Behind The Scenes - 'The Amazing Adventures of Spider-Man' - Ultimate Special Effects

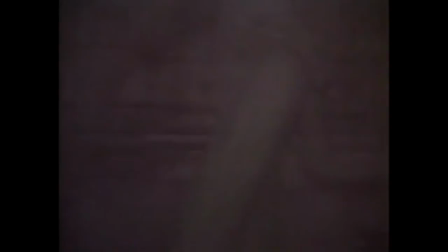4:34 the film is projected from behind the screen this allows designers the space for giant animated props
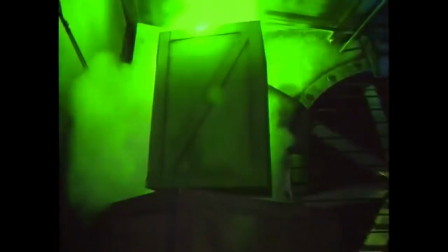4:42 such as a breaking pipe a collapsing bridge moving walls and other illusions the main purpose of it is to thrill people and to convince you that you are having an experience which you're not having at all.
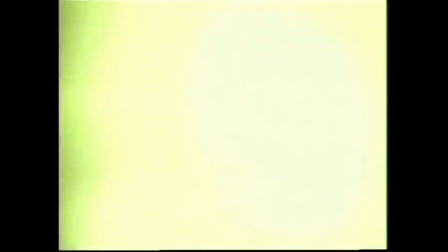4:58 Finally, the illusion is completed with atmospheric touches,
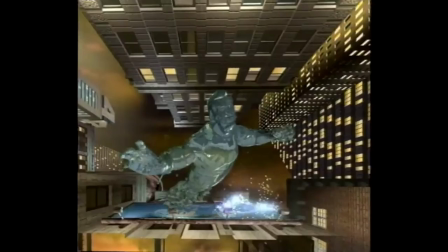5:02 heat blasts, water sprays, thaw, and wind gusts.
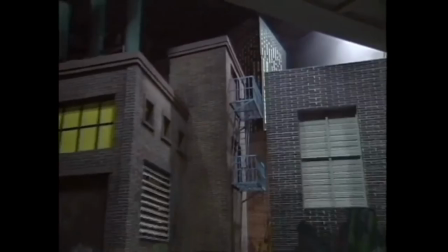5:09 In Spider-Man, there's one thing, basically made of many, many detailed, complicated pieces.
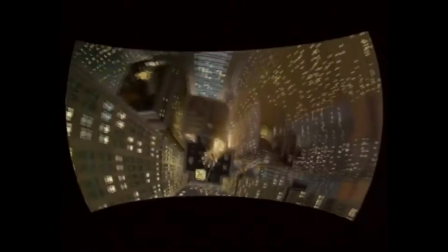5:17 It's one big illusion. For Universal's project director,
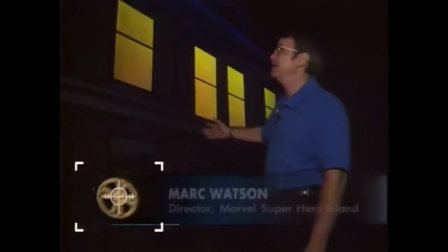5:22 mark watson one illusion takes audiences on a virtual flight above the city we've got a set piece a falling wall set
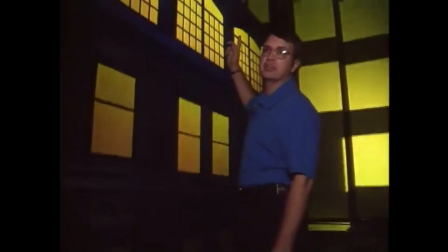5:30 piece and two projector screens on either side to fall along with you can
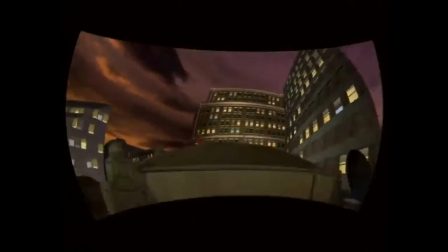5:36 hear the turbo fans overhead those effects and the movement of the motion base create
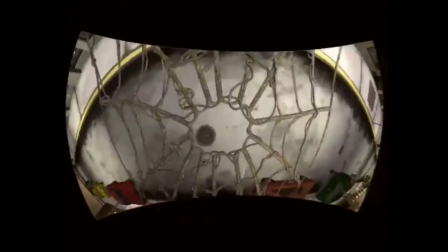5:41 a feel like you're levitating 40 stories that's unbelievable you swear you're flying
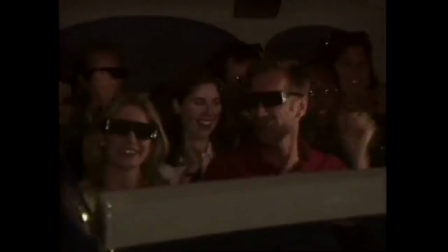5:50 the four-minute ride film gives audiences a new kind of action experience and
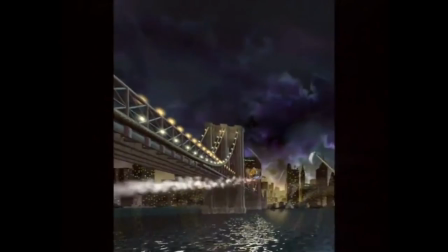5:55 sets the stage for even greater technological advances so what happens next for us anyway the idea of continuing to see how far we can immerse people in
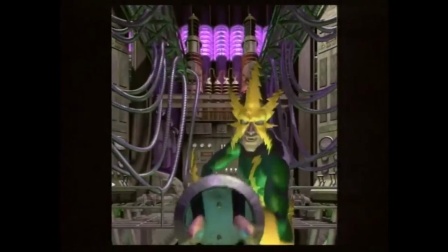6:06 a visceral thrilling compelling story is really where we're If you dimwits think
you're getting out of here, you're in for a... No!
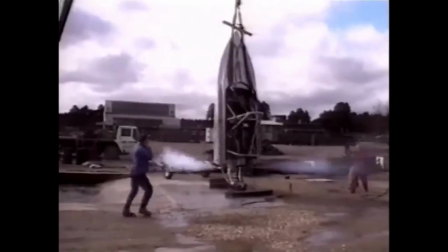6:19 As action films evolve,
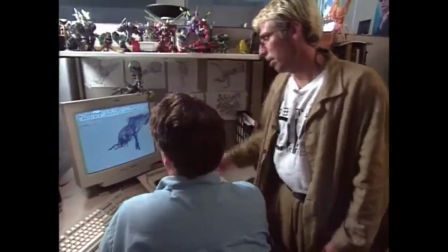6:23 innovative techniques continue to produce adrenaline-pumping moments thanks to
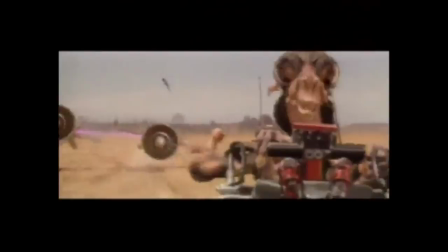6:29 the creative wizardry of Hollywood filmmakers and their pursuit of ultimate special effects.